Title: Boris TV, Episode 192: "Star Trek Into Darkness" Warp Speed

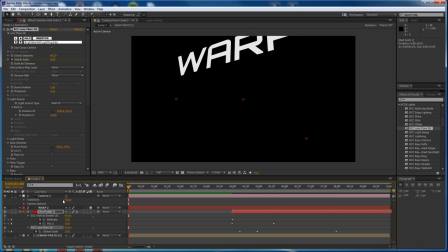750s
We're going to start it totally neutral.
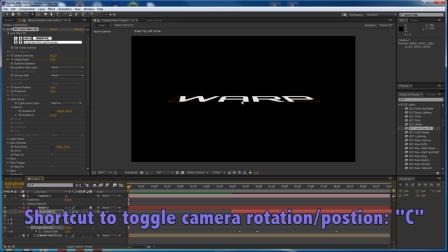754s
Maybe do a rotation and pan on the title.
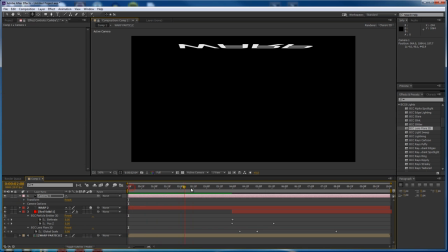761s
Create some keyframes there. Go further down to right before this zoom happens.
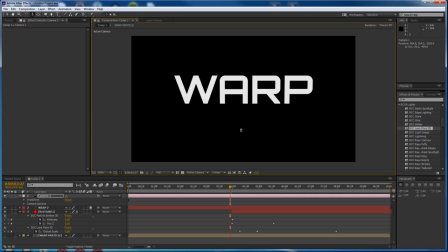767s
Angle it back down, zoom it back out, and maybe down again, another angle.
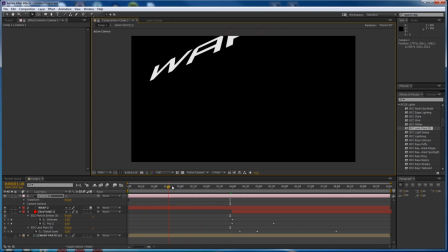780s
Okay, good.
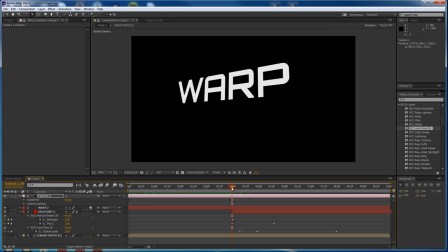782s
Now, right before the warp hits, we're going to do a really quick zoom in, zoom out, or actually a zoom out, zoom in.
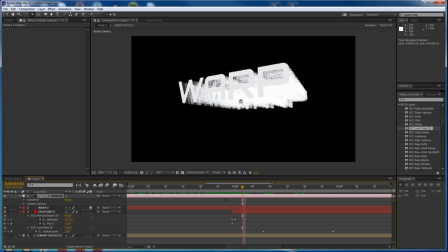791s
So that's where the warp hits. So we're going to adjust our distance here to create a keyframe.
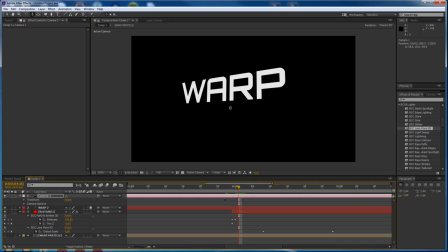798s
But right before it, we're going to zoom way out and shorten up those keyframes so that it happens over a couple frames.
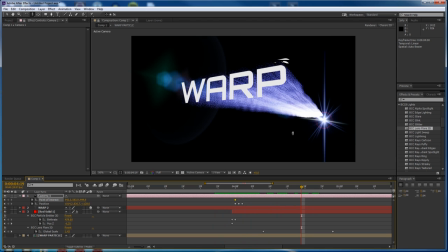811s
It really helps give that sense of something quick happening. Very nice touch. Okay, now let's add a keyframe for the end of the animation, which I'll say will be about here.
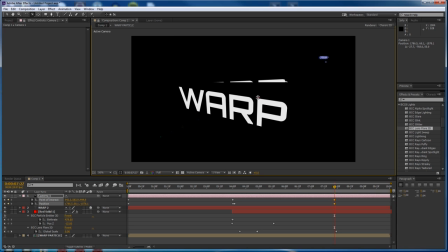823s
So let's have this change angle completely, maybe rotate a bit like so, and we can zoom out again.
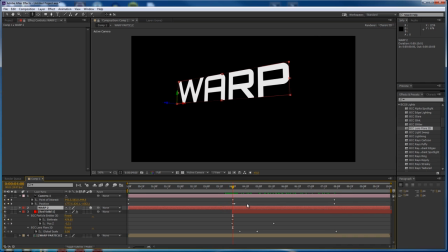834s
Nice. Now we don't want that title hanging around after it's supposedly gone into hyperspace, So just shorten that track up so that it disappears about when the trails appear, right there.
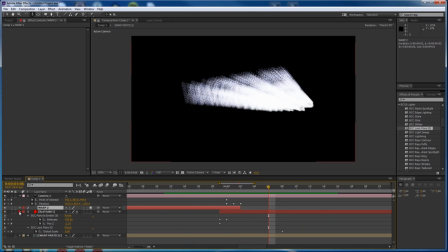848s
And to heighten the sense that it's going to do something dramatic,
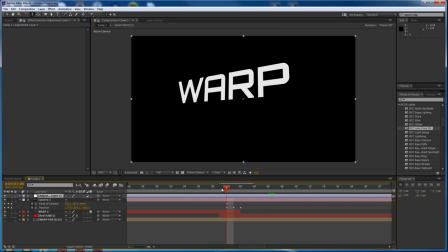852s
we're going to add a Film Glow to the whole scene so that the title warms up and then blasts off. So that's going to be BCC Film Glow to the adjustment layer.
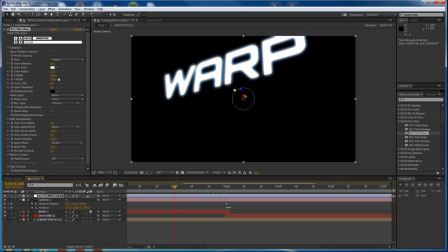865s
I'm going to create a keyframe about a second before it goes off with no glow at all, zero intensity, zero radius.
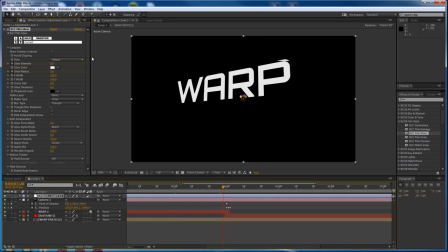875s
And then right before it gets really intense, like that's good. And then kind of like how the camera went out really quickly and then zoomed in, we're going to do the same thing with the glow.
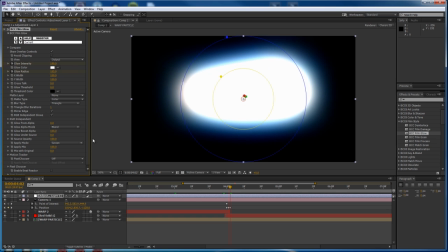893s
So really boost the intensity and the radius, go a couple frames before it,
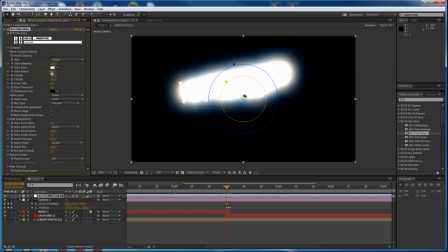899s
make sure it's not as intense or bright then. That's good.
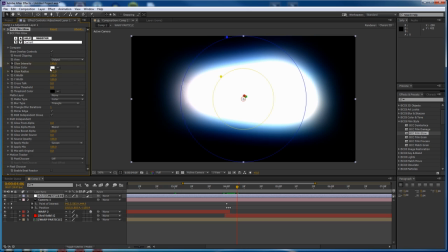909s
And then as soon as the trails start coming in, make sure you turn it down or you won't be able to see anything.
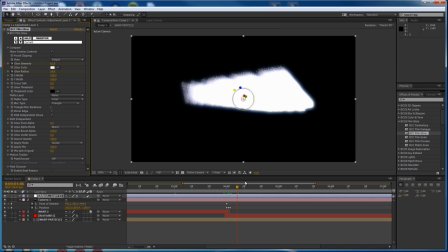914s
So it will look nice if we have a slight glow on our trails though, so don't put it off completely. maybe increase the glow threshold to soften everything up a bit.
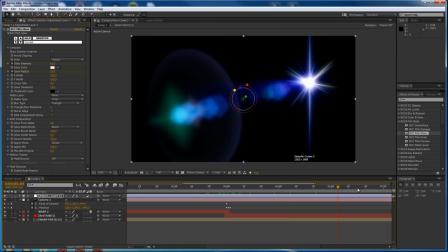926s
It also does a nice little touch to the lens flare. But like everything else in this effect, we can taper it off to zero over time. And the last thing we're going to add to the scene are the stars. So again, that's going to be its own track, a new solid.
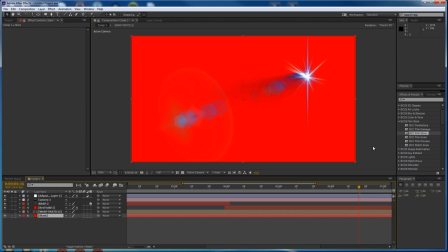942s
Call it stars. I'm going to put it beneath everything. And I'm going to use BCC Particle Array to create those stars.
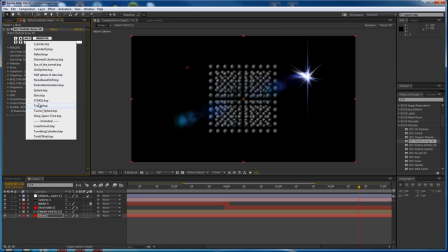952s
And this time I'm just going to cheat and use a preset that I made earlier. I called it Half Sphere of Stars.
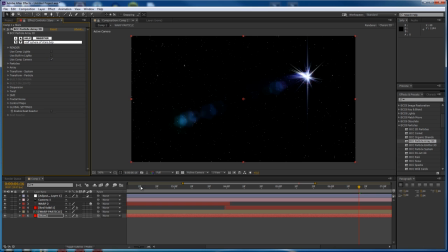959s
The only thing I have to do is say Use Comp Camera. And don't worry, I will attach this preset to the project that goes with this tutorial.
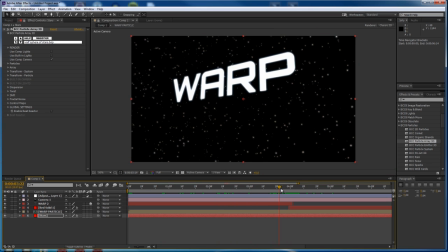968s
So you can use it as well. So just going through to make sure the stars look good at all the camera angles.
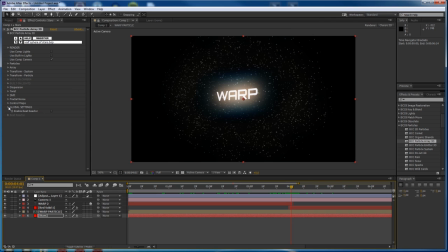976s
It looks like we missed them out a little bit there. Going into global settings, I used the clip here too. I can check that it's not just clipping. So what I want to do is increase the size of the array just to make sure it's appropriate. And it is, so let's check the rendered result.